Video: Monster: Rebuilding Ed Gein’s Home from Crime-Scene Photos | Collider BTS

The community really was so shocked at what he had done.
Eddie would do this?
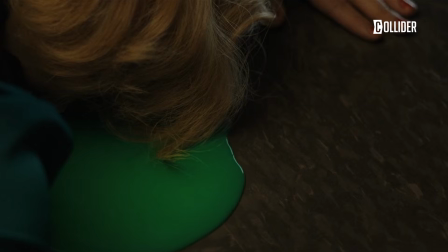Overall color of this season was green. It was also used to sort of suggest Ed's schizophrenia.
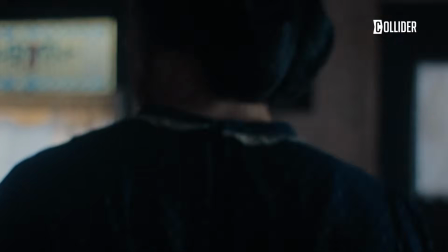Hi, my name is Matthew Flood Ferguson. I was the production designer on Monster, the Ed Gein Story, and we are going behind the scenes with Collider. We researched a lot of crime scene photos. Life magazine, actually, once the crime hit, I had a great researcher, Morgan Underwood. There were crime scene photos from Life magazine, and it showed what was going on in his house.
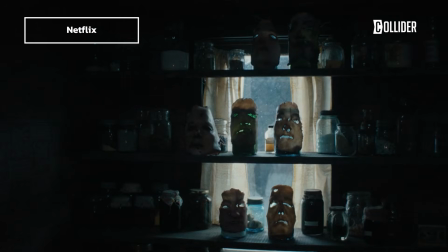So we pretty much recreated everything. There wasn't really anything that we did not show.
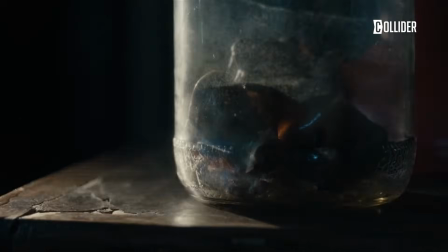Objects that he made, the body parts, obviously, and Bernice Worden. We didn't really hold back anything in particular.
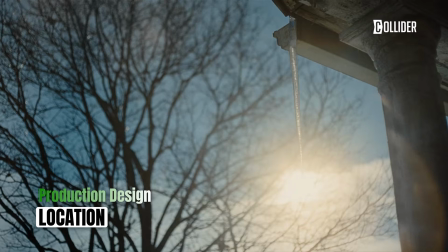Our exteriors were shot in Illinois, and we were shooting in the dead of winter. It was very cold, so we had to start prep way in advance. I had a location team start in the summer to start scouting what our exterior would be,
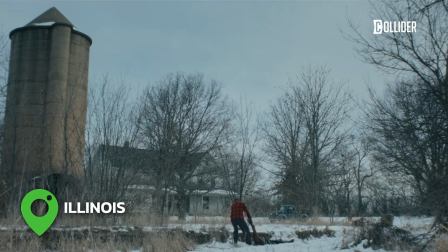and they found this great old farmhouse in the northern part of Illinois. I flew out, scouted it, thought this is going to be perfect.
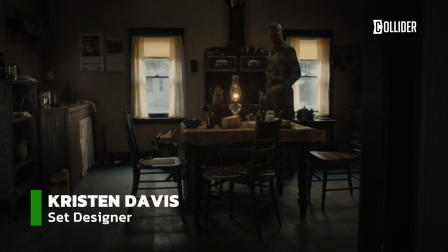Then I went back to LA, started working with my set designer, Kristen Davis, and supervising art director,
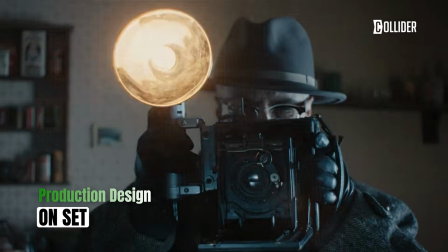Helen Harwell, in kind of researching and starting the design of the house based on historic fact and images.
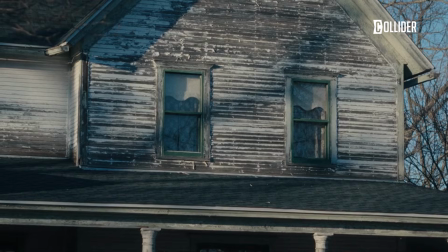His bed had been pushed up against a door. In looking at the photos of the exterior of the house based on the windows, we discovered that he was living his bed, he had pushed it up against the side entrance of the house.
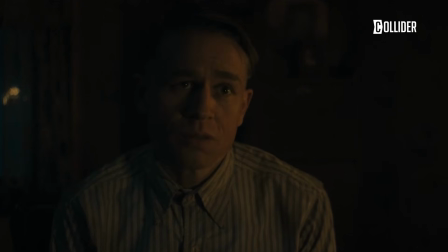And I just found that to be such an sort of insight into his psyche. We recreated that on stage.
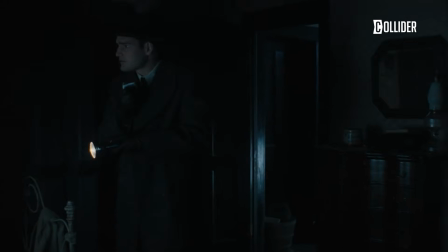We had his bed pushed up against a side door that took you outside.
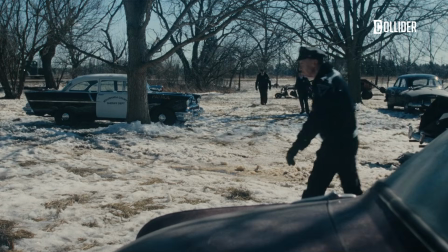Because of the harsh conditions in Illinois, for the exterior, we had to start prepping in the fall.
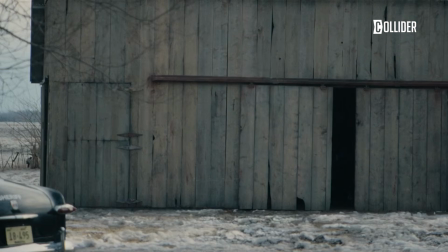And we built the exterior of the barn at that location.
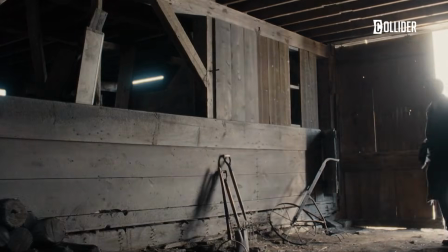The interior of the barn was about 3 hours south of the house location.
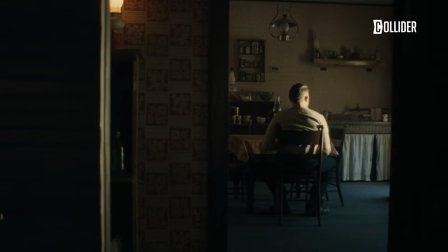3 different locations for his house, the exterior of his house, and the barn. So when Ed Gein is in the barn, we used a location on the southern part of the state.
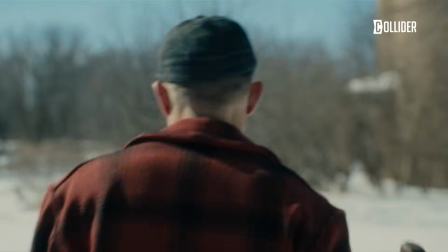We built a set inside that barn. When he comes out of the barn, we're back now the northern part of the state.
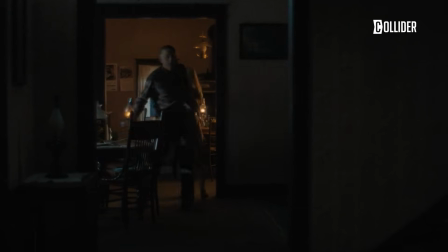Then he goes into the house, and then we're on the soundstage in LA.
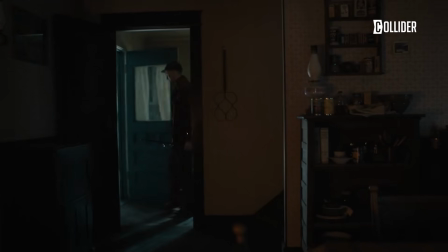So there was a lot of tracking of different locations and making sure that it was all seamless when it's cut together,
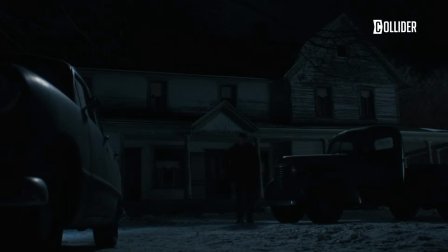that it seems like it's all connected.
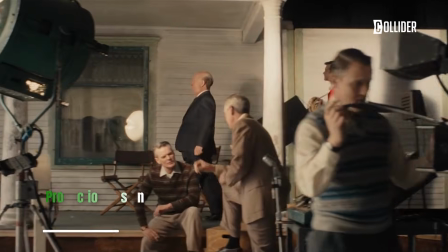Surveying the locations, the exterior locations, matching the size of the doors and the windows that we need to match on stage,
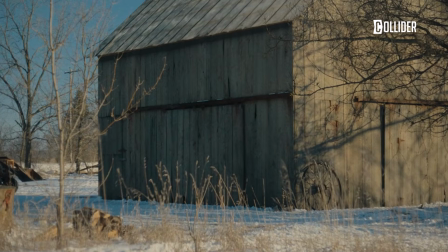building the exterior of the barn to match for the interior.
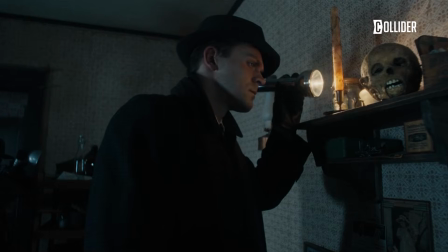So it's really kind of tracking as much as you can and also anticipating the unknown in terms of how they're going to shoot this scene, because I don't know. I can sort of suggest, ways to cover it. I have to be at 3 places at once all the time. Color is a big part of design. Overall color of this season was green.
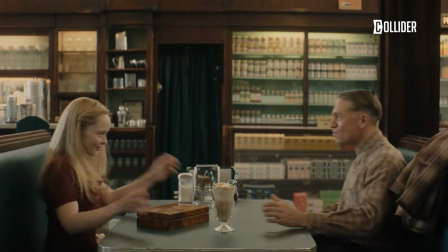Green was actually a very popular color in the 40s.
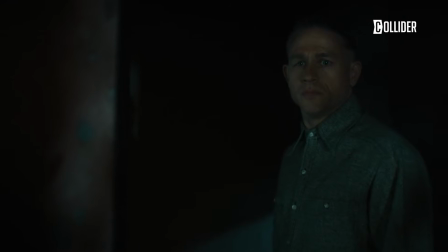Historically, it was a color that was used a lot, but it was also used to sort of maybe suggest Ed's schizophrenia.
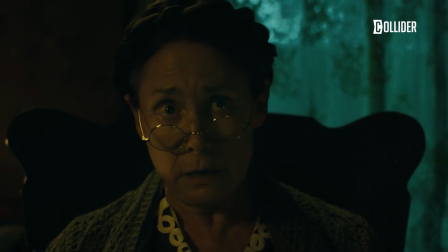He started to see things in green, especially as the story progresses. When he meets Bernice Worden, she's all in green.
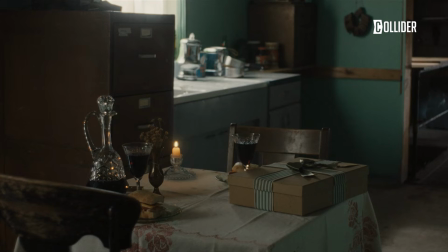She invites him for a date in the back of her hardware store, and we did that all in green.
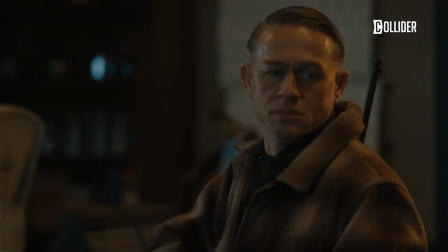And then eventually, when he kills her, the first time you see blood, you see it through his eyes, and it's actually green. Green really kind of started to work as a metaphor or as an idea of maybe his psyche and his schizophrenia.
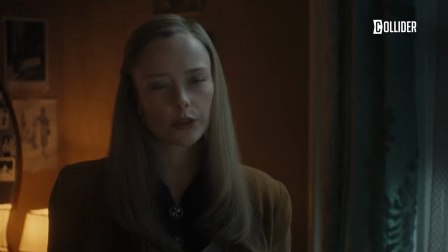Adeline's colors were more like mauve and salmon, a dusty salmon. And so her interior for her house, we painted all these different shades of mauve.